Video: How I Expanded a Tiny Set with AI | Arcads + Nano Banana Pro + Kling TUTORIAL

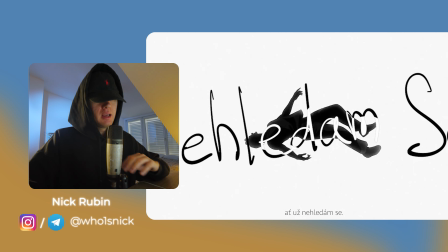[0:00]
Hey there, I'm working on a new video clip and the context is really simple. I have really limited space, limited setup, not much time and not much budget. And at the same point, I realized I was running out of truly interesting footage. So I leaned into what AI is actually great at, not replacing it, but expanding it.
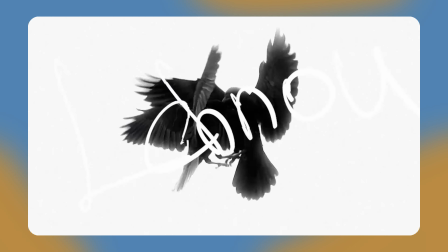[0:15]
My visual goal was also very clear from the start. I wanted to build a black and white world which feels clean, graphics, and intentional.
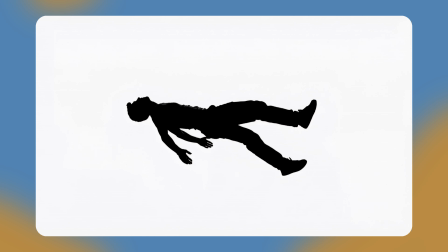[0:22]
That's why one specific image in my head fits the concept perfectly. It's like a pure background with an absolute black silhouette of a man just levitating in the center of the frame.
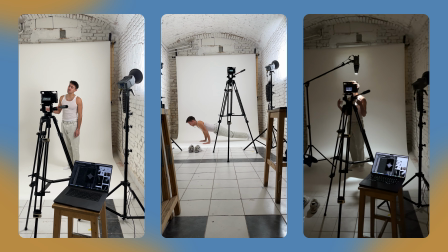[0:30]
Arms and legs spread, but the gravity doesn't exist, yeah?
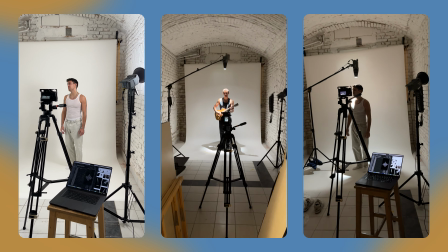[0:33]
That kind of shot is extremely hard to get in real life, like because we have a small room, but it's a perfect candidate for AI if you prepare the right input. The main principle of working with AI in production, the better your input, the better your output.
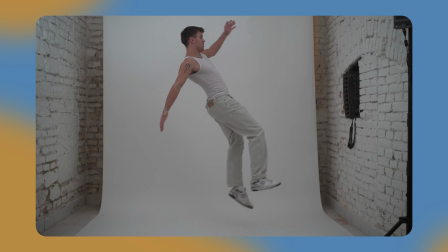[0:45]
A photo taken in the same location, under the same light, with the same framing, gives the model something grounded to build on.
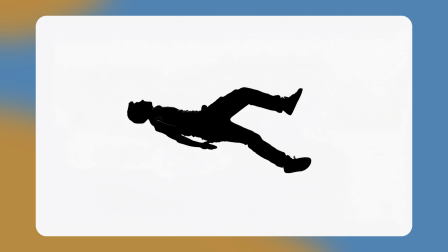[0:51]
It keeps you closer to the real world and helps the generated shot blend naturally with the footage you actually filmed.
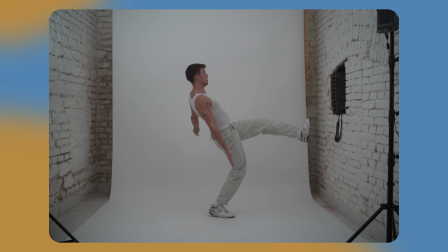[0:56]
So during the shot, I took a few stills on purpose. Now let me show you the workflow step by step. So first, I take a still photo and go into ChatGPT. English isn't my native language, and when I need a prompt that is precise and visual, I don't want to waste attempts and credits.
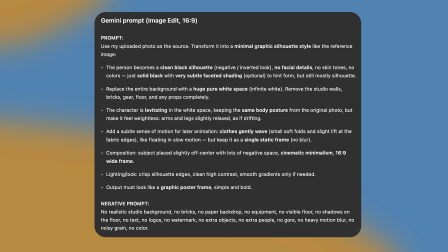[1:09]
So I use GPT to generate a strong prompt structure first, and only then I go into the image model.
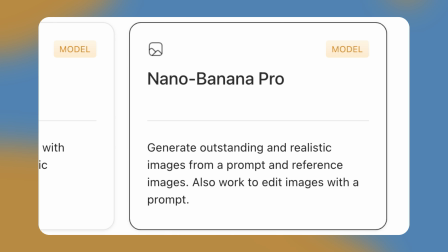[1:14]
My sponsor is Arcats and I'm using their NanoBanana Pro model. So I upload my photo and paste the prompt.
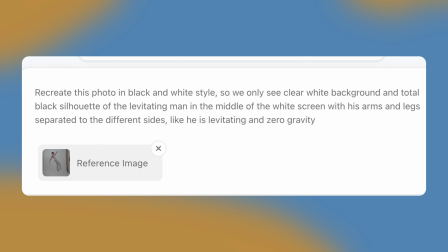[1:19]
In this case, the prompt is very specific, like recreated the scene in a high contrast black and white style, keep the background pure whites and place a solid black silhouette on levitate, you know what I mean.
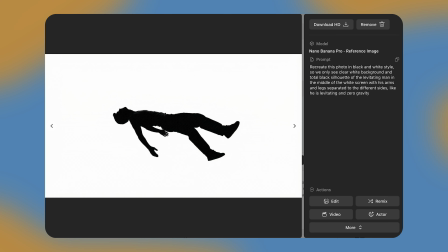[1:29]
Then I generate multiple outputs, download them and pick the one that feels most believable and the most aligned with the clip's aesthetic.
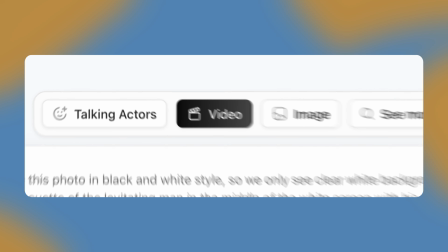[1:35]
Once I have stills I like, I switch to Kling to animate it. I choose the animation mode, write a short motion prompt and generate the movements.
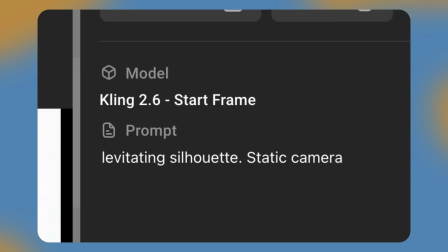[1:41]
I'm not trying to make a chaotic camera move. I want to control cinematic micro motion that keeps the shot readable and consistent with the rest of the clip.
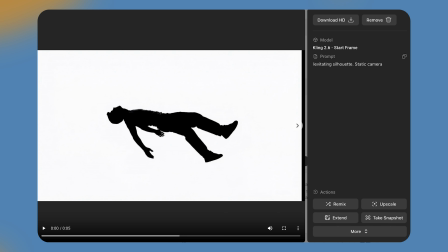[1:49]
So basically that's how I get a shot like this. After that, I do what most people skip. I made a stylization and matching, okay? I take the animated shot back into my edit and stylize it so it blends with the rest of the music video.
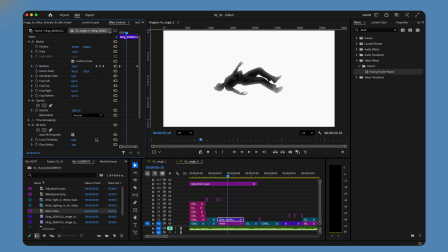[2:04]
That can be simple, okay? Matching contrast, adding grain, softening edges, and shaping the black so they sit like real footage.
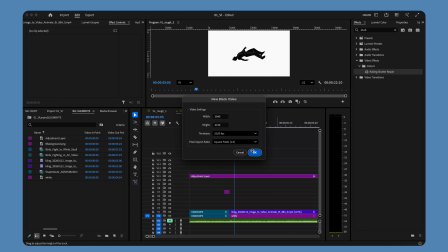[2:10]
In my case, the generated shot is basically a separate scene. So the enter and exit is smoothly, I used just a transition.
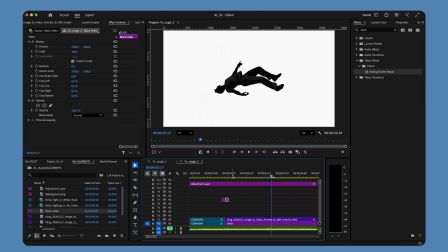[2:16]
It's a very common trick, you can hide a lot of AI scenes with the smart transitions and clean pacing. The point is not AI did it, the point is that the viewer never feels the switch. And here is the most important thought. You don't need to replicate my workflow and work with the Premiere Pro. This is just a pipeline, so apply these knowledges to your software and do it in your own way. But the main structure is this one. Better input, better output. Use NanoBanana to generate a static frame and animate it through Kling, and then just compose it into your editing software. And if you want more breakdowns, tutorials and full masterclasses, including deeper dives into the industry side, like how to create business workflows, how to price everything, how to find clients, and how to build a career around this, check the link in the description and join my Patreon. I publish a lot of practical materials there. And that's it.
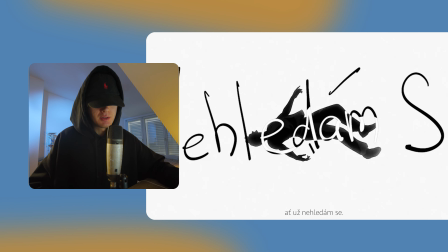[2:58]
That's how I turned a few simple on-set photos into cinematic black and white AI shots that made a small limited location feels bigger than it really was.